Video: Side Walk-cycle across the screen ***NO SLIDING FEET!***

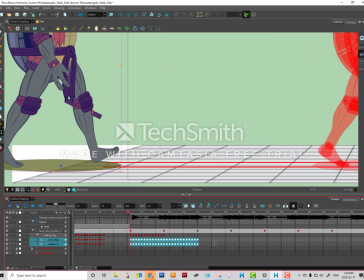and do that again and as i can see it's matching up here as well and here we go
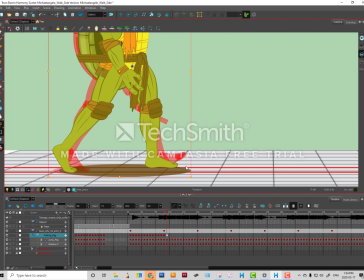and then i continue with just using the arrow keys to match
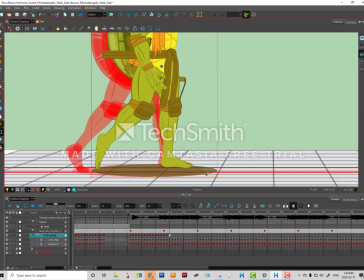each frame so that the character does not slide on the floor.
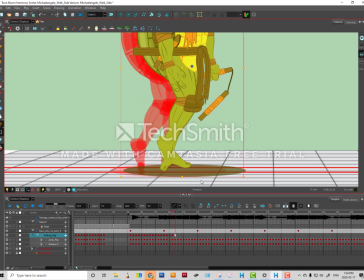Now in some scenes what they'll do to avoid this problem is
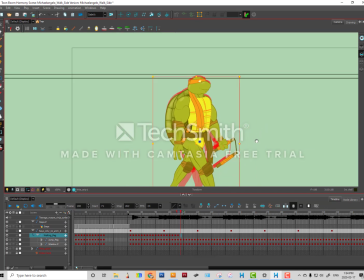they'll usually have the character walk like this but they're not going to show you the feet so that you don't have to do this kind of thing.
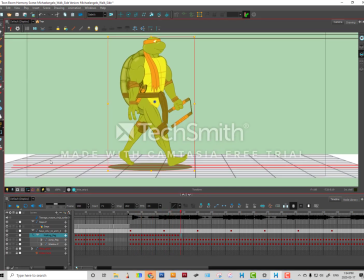So that might that might be a technique that the storyboard artists will plan ahead just so that you don't have to do this because
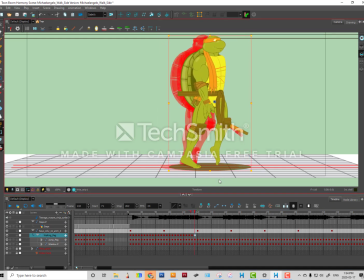it is kind of redundant especially if the character is walking for a really long time it
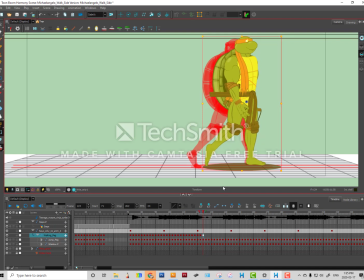can get a little bit monotonous but
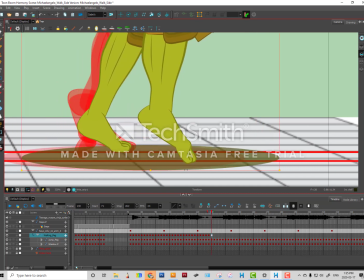we are almost done again
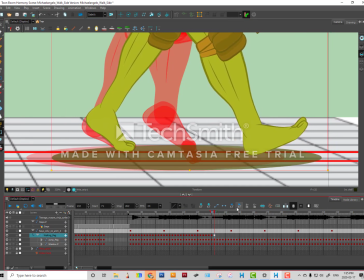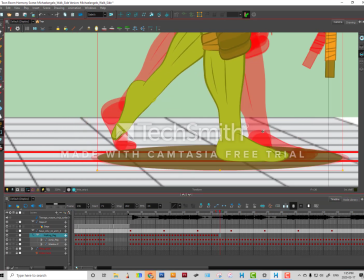I'm only moving my character on this peg here
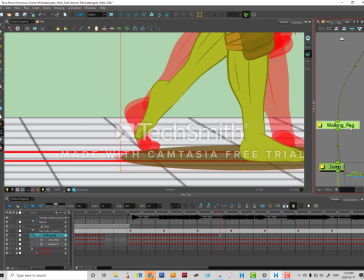the walk peg which means that the character it everything is connected to that including the shadow so I don't have to move
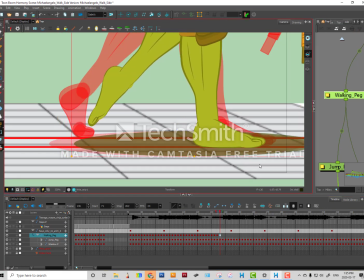anything else but just that one peg we
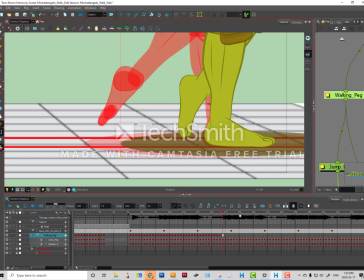are almost done here it's
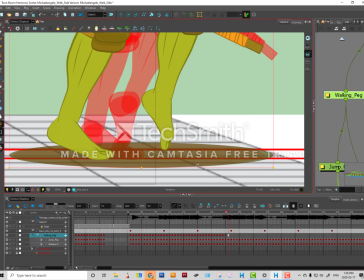going to look very good very professional so
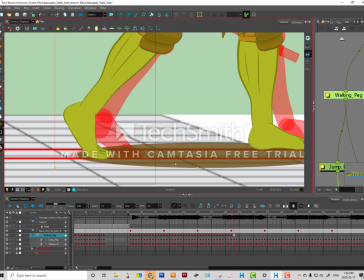this is the difference between being you know like a hobbyist or a professional animator is a
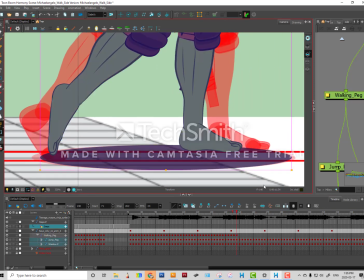professional animator will go to great lengths to make things look good and
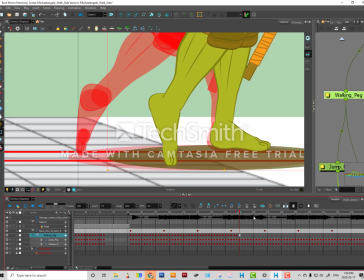he's almost off screen and and that's it now
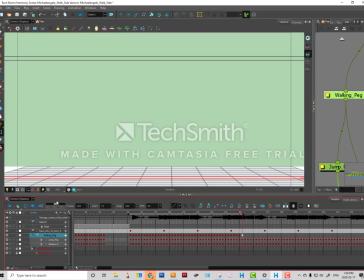I can do that and put a stop here and here we go
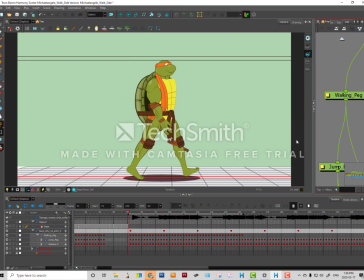cowabunga cowabunga dudes this animation is awesome look at that he
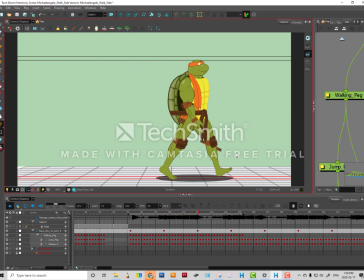is not sliding at all looks really good it's
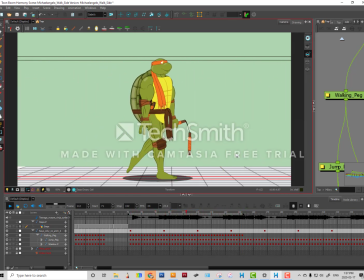going up and down there is some squash and stretch in the feet that nunchuck is moving his
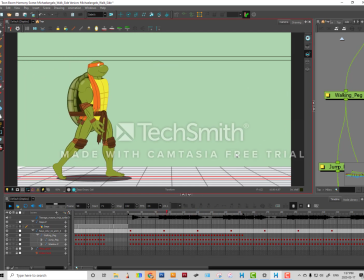belt is moving a little bit his bandana and that's it so
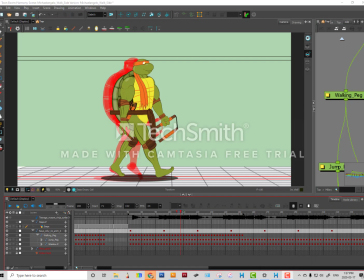enjoy and I'll see you in the next video